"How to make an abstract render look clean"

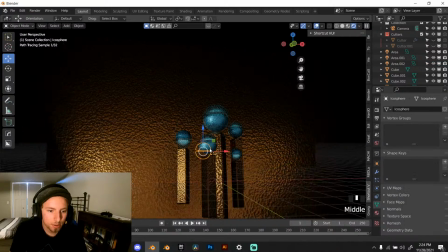So now we just got to edit the glow inside of these.
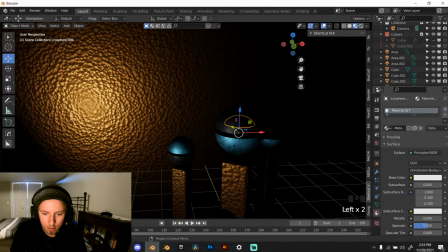So go here.
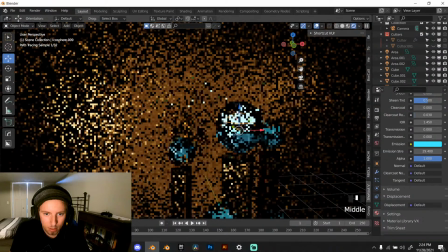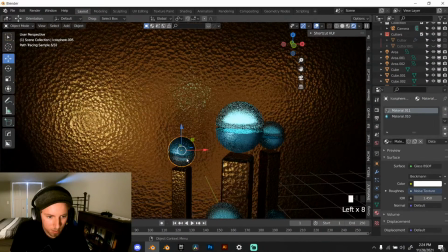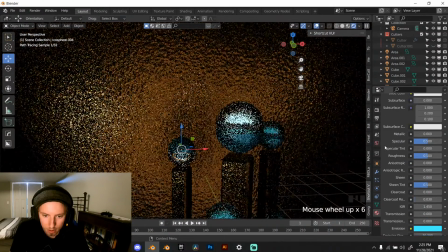And turn all of these to
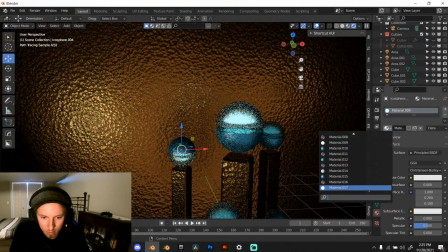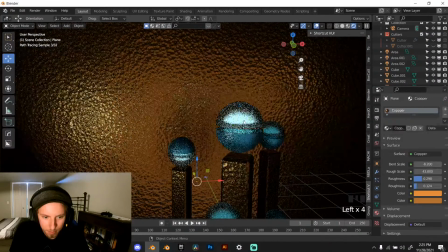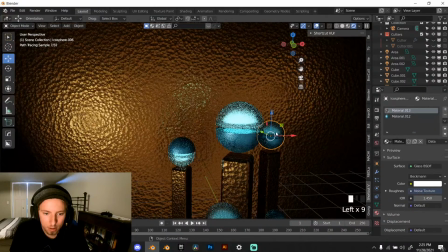let's put all of these on the same channel here. So put them all on material 17 or whatever yours is. It's probably different.
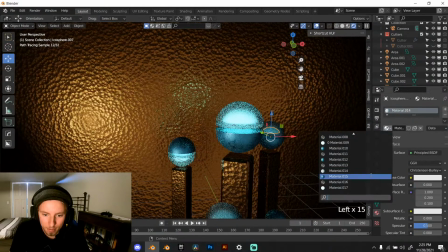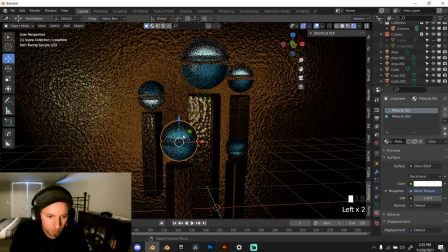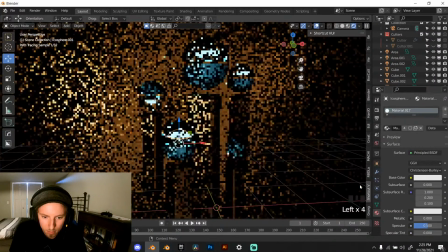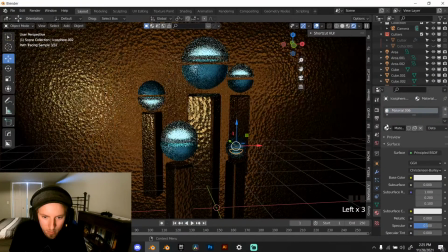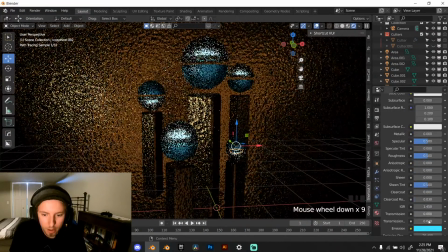There we go. So now we can control the brightness of all of these at once. And we're going to make it somewhere around there.
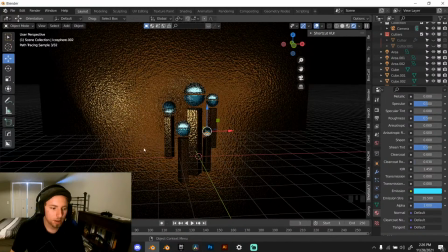Yeah, that looks good. So, if you have any questions, let me know.
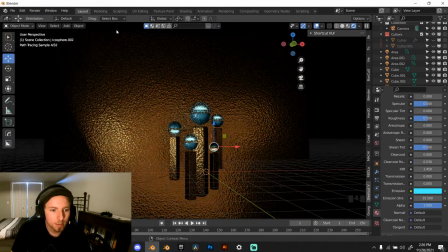I'll do my best to answer them. In the meantime, I'm going to put a nice light up there to sort of fill the void.
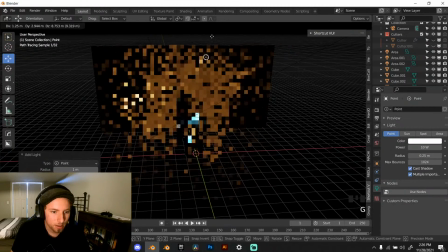And this time I'm going to use a point light because I think that gives nice highlights.
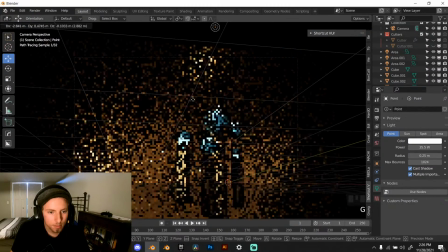Scale it up.
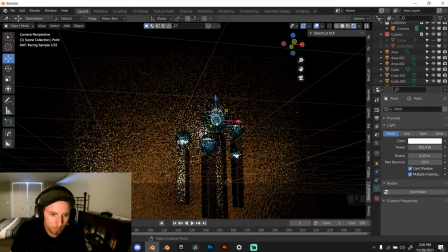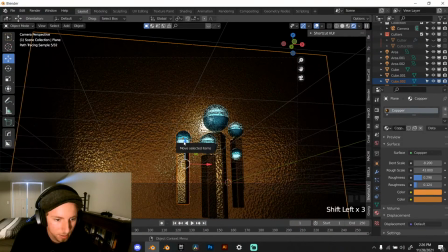Let's take this, move it over a little bit.
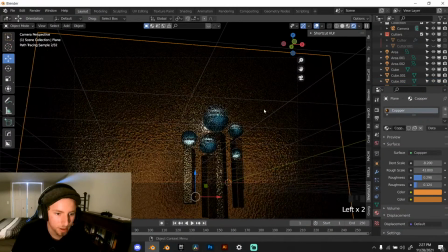There we go. That looks good. Nice little cluster.
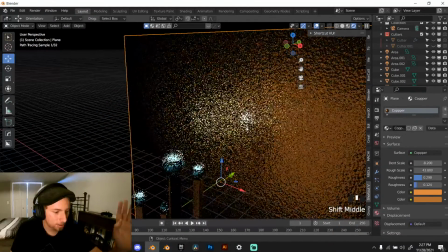Hello, how are you doing?
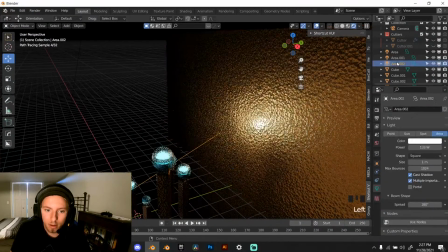Alright.
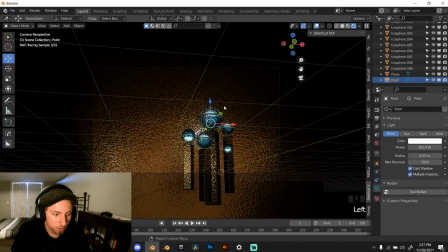Oh, my computer's lagging now. Alright. So that's good.
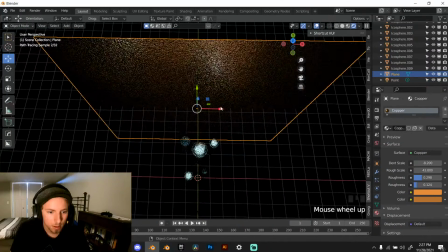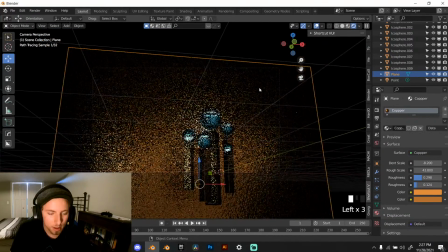And I think I'm going to rotate this plane here to actually be
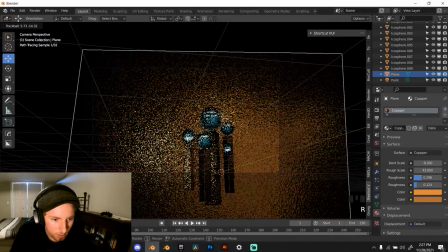reflective in a different direction.
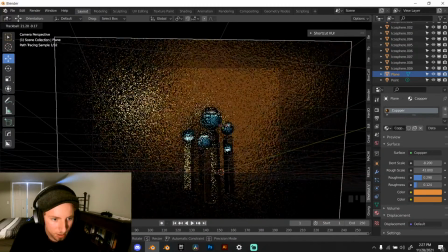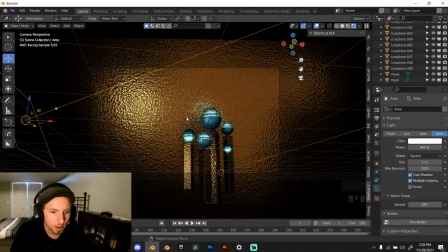So that brings some interest over there, contrasting with this. And I think that looks really good. So now we're going to add a halo around this, and that'll sort of complete the lighting look.
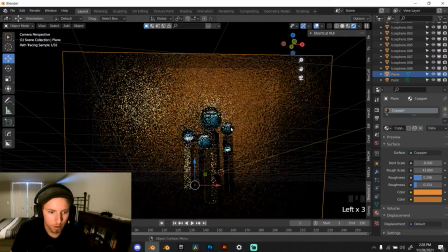Move it a little farther back.
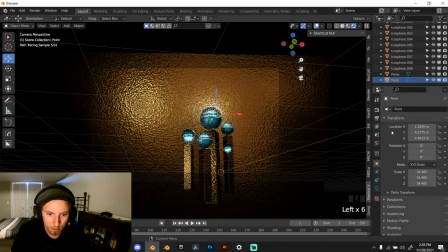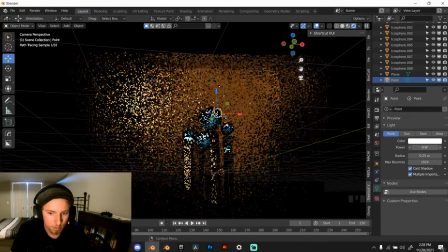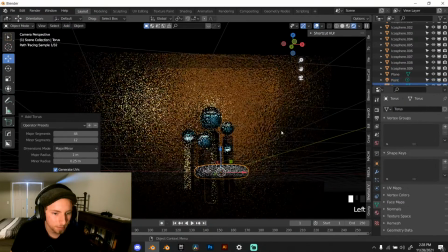So let's get a torus in here. And no, not the terrible Ford.